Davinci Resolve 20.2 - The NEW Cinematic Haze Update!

Blackmagic has released DaVinci Resolve 20.2, and within this new update, they have released something called Cinematic Haze.
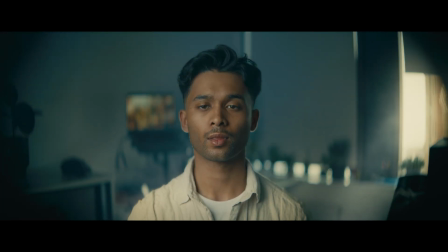Now, this is pretty sick because I use Haze for almost all my production work,
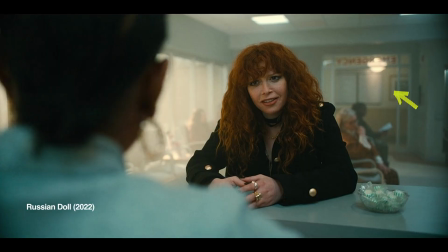and Haze is just awesome for adding depth, for adding a little bit of atmosphere and texture to your image,
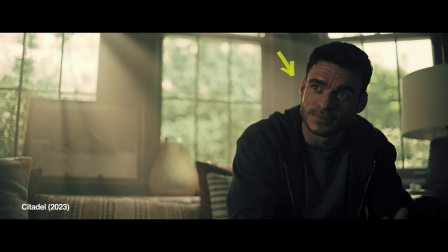but also trying to give your shadows just a bit more of that creamy type of feel, which is really, really nice, and something you see often in Netflix-style films and documentaries. Now, it's interesting that DaVinci Resolve released this because there is another plugin called Nano,
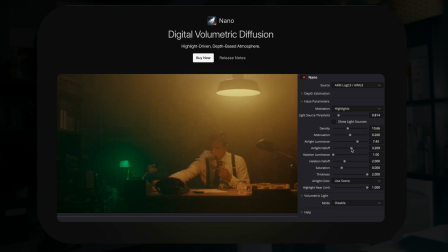which was released a few months earlier, which also added cinematic haze in a very, very cool way.
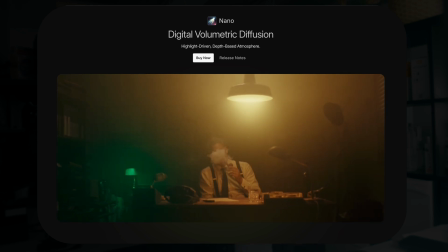So even though I haven't tried that, maybe in the future it'd be worth comparing the two to see which one is better. Now, this cinematic haze is only available in the studio version of DaVinci Resolve, but it is worth watching this to kind of see what kind of image you're able to create using this. And then we can kind of determine if we need to take a haze machine ever again into one of our shoots. So let's hop into DaVinci Resolve and let's go through this.
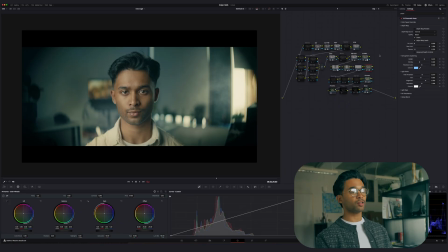So we're in the color tab of DaVinci Resolve, and you can see I've already color graded this clip and I've applied the cinematic haze, and you can see already, which I've applied to this node right here, you can see a before and an after with the cinematic haze, and you can see the kind of effect that it creates,
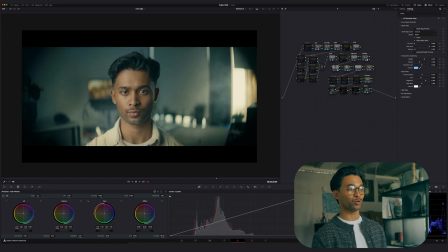and in my opinion it's done a pretty good job, but it does use depth map, which means that your footage and your playback is going to play back not so fast. But hey, that's a compromise that you gotta make if you're creating some really, really cool effects sometimes.
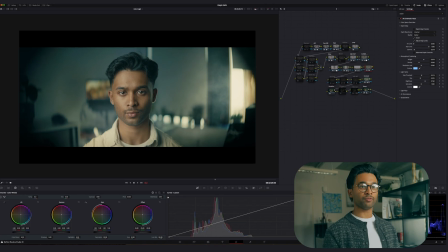So we're gonna try and recreate this type of look here. So I'm just gonna get rid of this cinematic haze, and we're gonna start from this look right here.
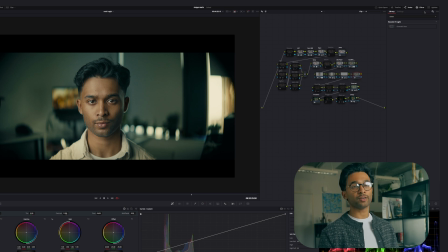So I'm gonna make a new node by pressing Alt Option S, and then over in your effects library over here, you're gonna come in and you're gonna type in cinematic haze. Remember, you have to update your DaVinci Resolve to DaVinci Resolve 20.2 to get this, and you need the studio version to be able to apply it and use it.
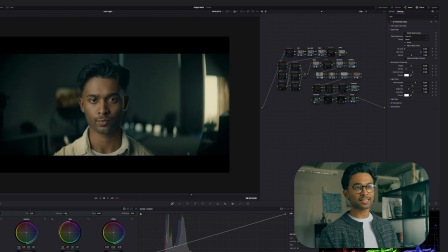So we already have applied it, and you can see the background actually becomes pretty dark, which is not what we kind of want.
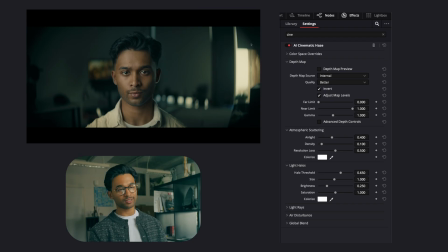But I'll go and show you how we can increase the brightness, etc., etc., and go through it. So right here we have our depth map. So like I mentioned, it this does use depth map, and you can preview your depth map by turning this on, and this will kind of showcase to you.
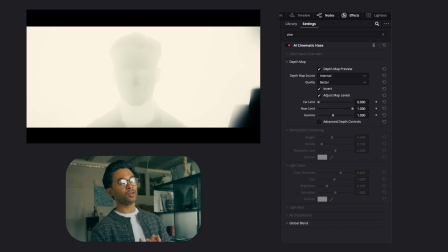Basically, it's like a when you press Shift H, and it shows your the mask that you've created and what's being selected and what's not being selected. And as you can see my face here, and you can see, I can't remember what this even is, it's just some darkness, but it's affecting a lot of the brighter areas and not the dark areas.
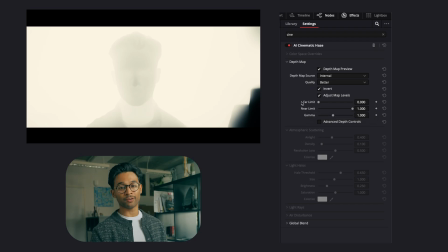And this is when you use the far limit and the near limit to kind of affect where you want your haze to start affecting. Your near limit is how close, and your far limit is how far, basically.
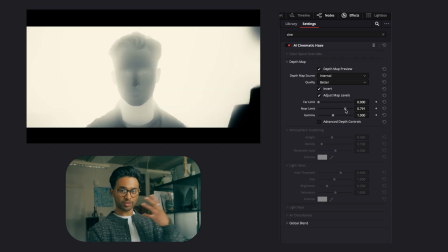So if I was to bring it down the near limit, I don't want stuff closest to the camera to have haze in, which is my face in this instance.
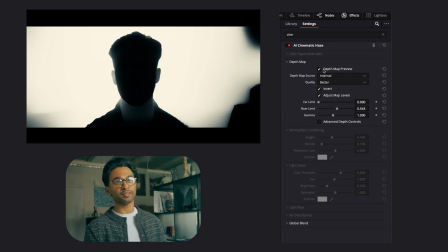So I can bring this down like this. I can turn off my depth map in a second so you can kind of see. And your far limit, say you want haze in the background, like the furthest away, you can start bringing this in,
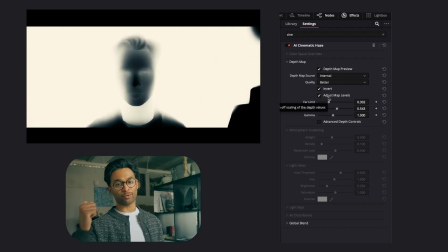and this will remove haze from the darkest area, well, from the furthest areas at the back.
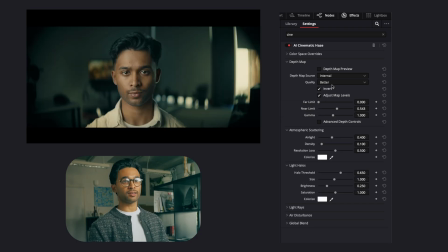And yeah, so I'm gonna turn off my depth map here, and you can kind of see as I change this, you can see where the haze is starting to be affected. So I'm just gonna leave this here and turn on my depth map just to double check. That looks pretty fine. It doesn't matter if it protrudes a little bit over my shoulders here, because when you add haze,
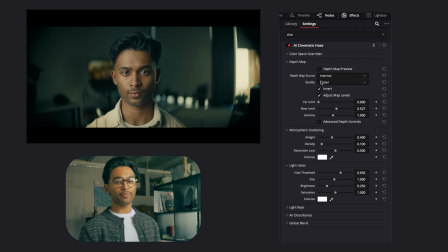it does tend to affect the characters a little bit, but it depends on how clean and concise you'd like your haze. So that is that. Gamma is basically like how strong it kind of is, I guess. So I'm just gonna leave gamma as it was, and we can come back to this afterwards. Then we have atmospheric scattering.
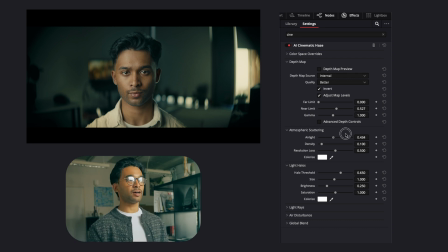Now this is where you kind of create a lot of the look within this. You have air light, which will kind of brighten or darken the haze that we have here.
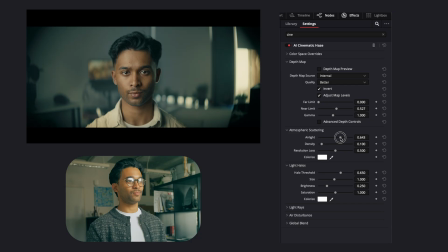And often when we do add haze, it'll be quite, not bright, but kind of lift the shadows in the room a little bit. And that's one of the reasons why you do add haze, is because the contrast between the shadows and the highlights kind of just becomes a lot smaller.